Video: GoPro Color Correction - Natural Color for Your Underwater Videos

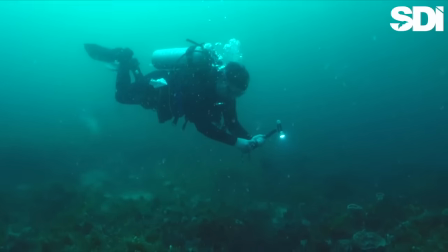This is Austin. Austin is a relatively new diver, trying his hand at underwater video for the first time.
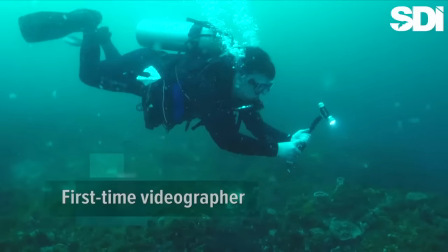He's doing a pretty good job too, despite conditions that include less than stellar visibility,
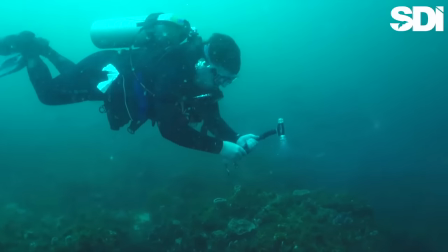depths in excess of 80 feet, and lack of ambient light.
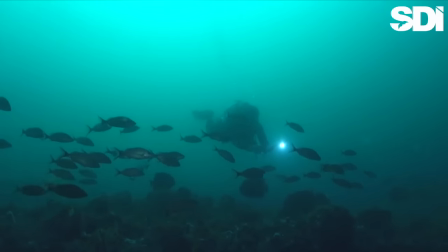As you can see, Austin is able to hold the camera steady while maintaining neutral buoyancy and good horizontal trim.
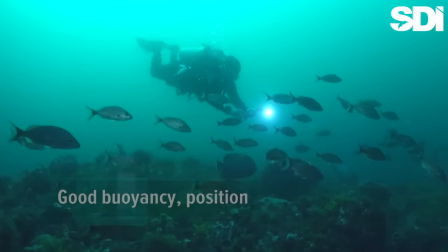His prior photographic experience has also given him a good sense of composition.
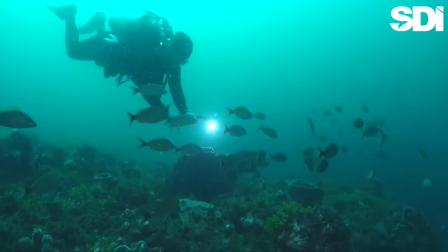What Austin is finding frustrating is the same thing that stymies a lot of new underwater videographers.
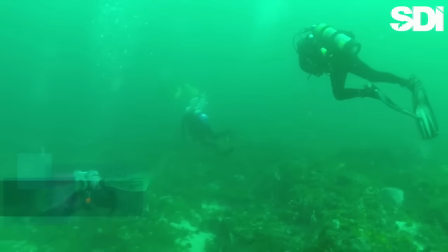That is, despite his best efforts, his footage is coming out a flat-looking, monochromatic green.
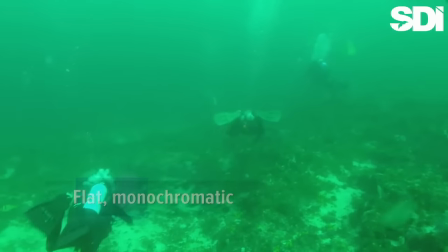Fortunately, there are solutions to this problem.
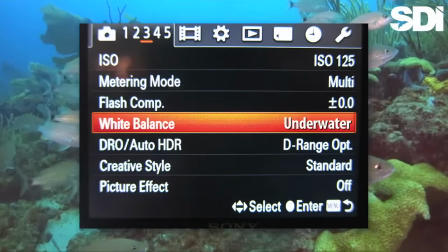Many cameras have an underwater setting that automatically compensates for many of the problems we encounter beneath the surface.
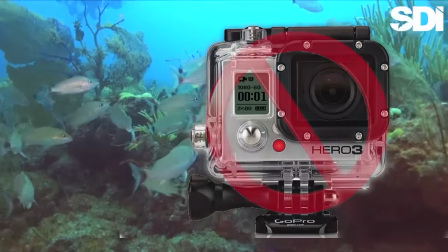Unfortunately, the GoPro isn't one of them.
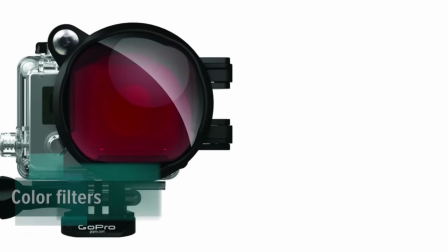One of the best starting points for a GoPro is a snap-on color filter available from companies like PolarPro and Backscatter.
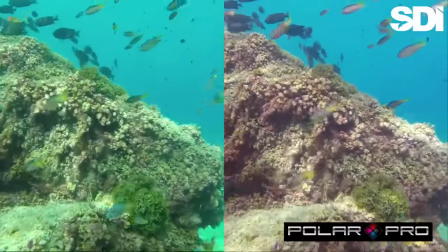Under the right conditions, these can make a big difference. And, given a price point of around $30,
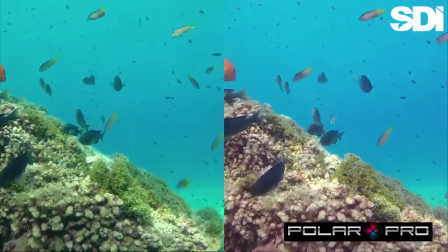it's hard to justify not having one, even if it's not the best solution for every situation.
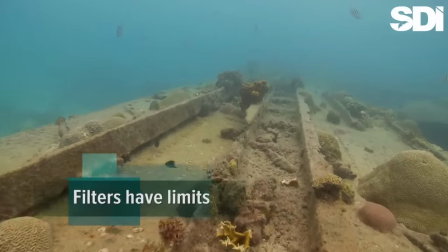The biggest problem with filters is that, although they may produce vastly more pleasing colors, those colors may not be the most natural.
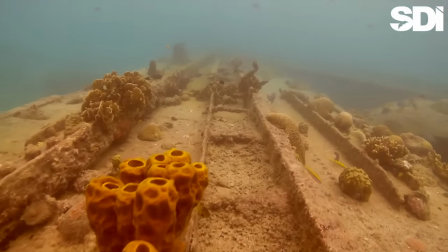In particular, they can make gray rocks and corals appear to be a muddy brown.
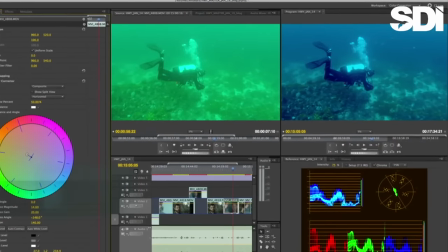Another possible solution is to take advantage of the color correction tools built into your video editing software.
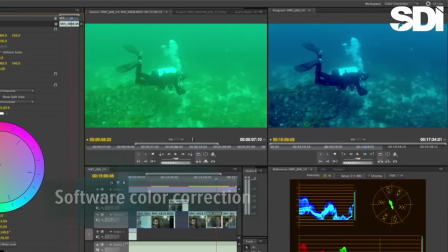Although lower-end programs may not offer a lot in this respect,
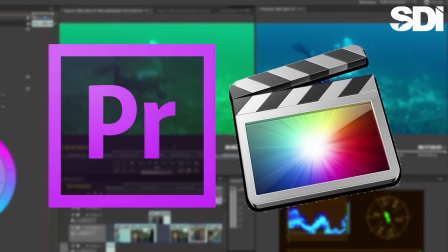programs such as Adobe Premiere and Apple's Final Cut Pro have some very powerful color grading capabilities,
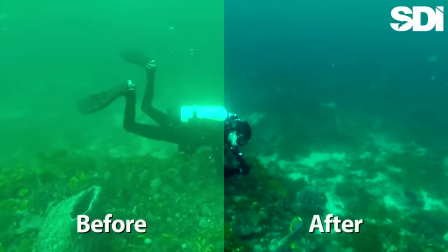capabilities many video editors aren't even aware of. Let's take a look at how, using the color correction tools in Final Cut Pro,
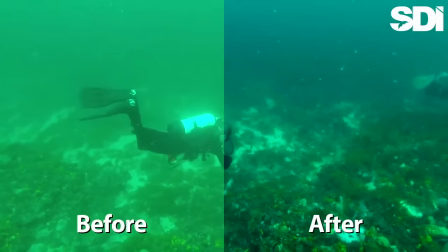we were able to make Austin's footage vastly more natural looking. The first step is to expand the luma, or contrast.
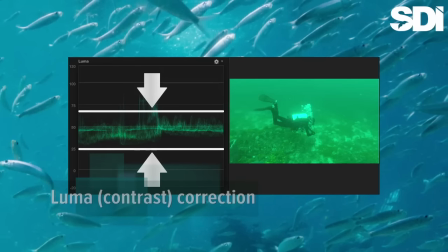The compression algorithms built into many cameras tends to flatten this, leading to a washed-out appearance.
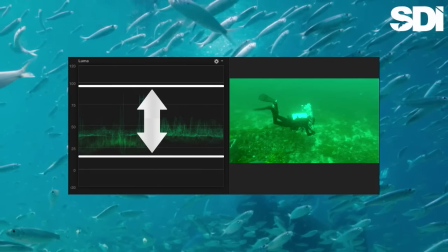By adjusting the luma, we can give our footage greater depth, restoring some of its natural appearance.
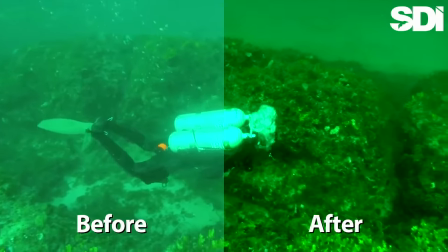Here is an example of what this one single change can make. The next step is to adjust the chroma or color.
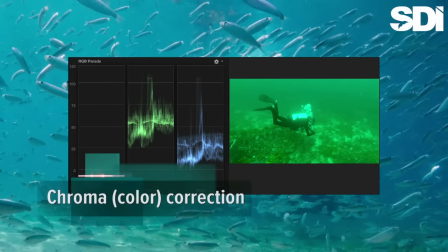Looking at the scope, we can immediately see what the problem is.
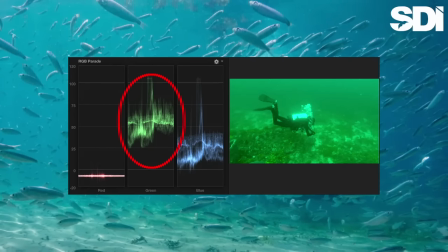The greens are completely overwhelming the blues and, as you would expect at this depth, the reds are non-existent.
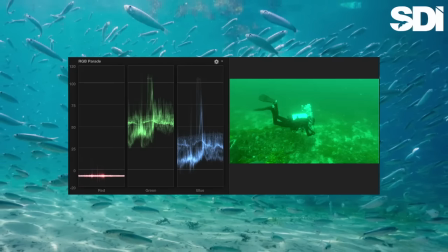Let's see what happens when we bring at least the greens and blues into better balance with one another.
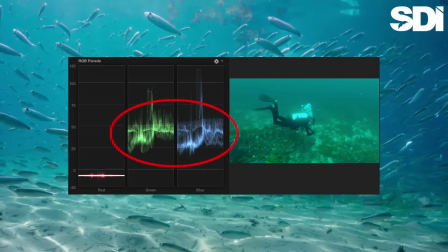This is better. Okay, it's not the blaze of reds, purples, and oranges we might see on a shallow reef dive,
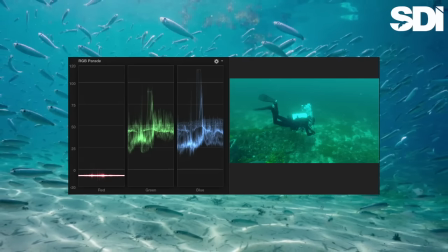but for this depth, it's a fairly accurate reflection of what we were able to see with our eyes.
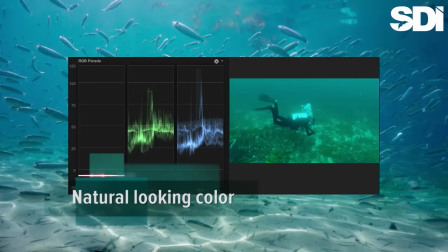Let's compare Austin's original shots to some of our color-corrected footage.
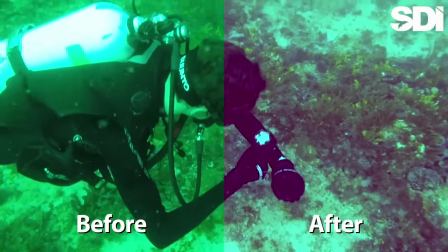Okay, this is a dramatic improvement.
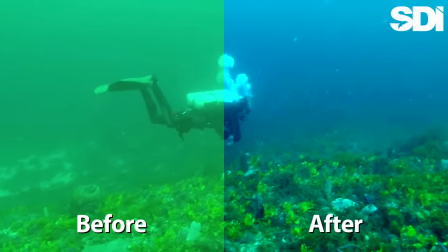In fact, given conditions, the transformation is nothing short of amazing.
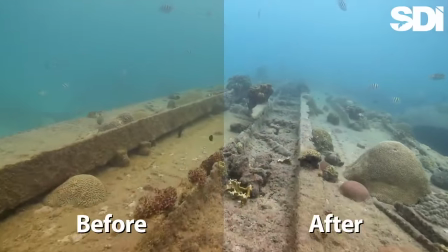One more thing worth mentioning Some video editing programs have a balance color function
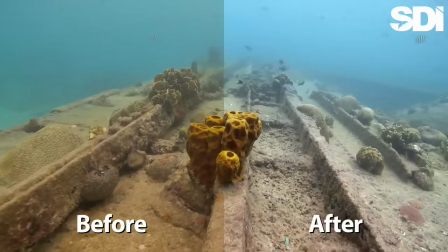With footage whose color is already well balanced this may be all you have to do to restore a natural appearance
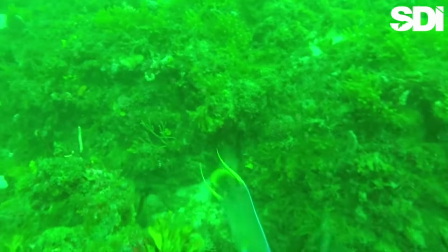Unfortunately, with footage such as we are working with here the balance color function tries to boost
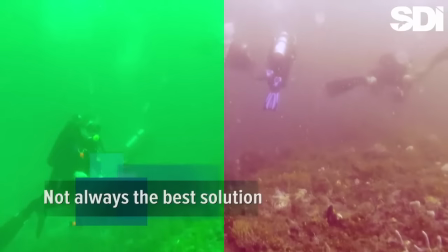reds where none exist The result is unnatural and quite frankly bizarre are.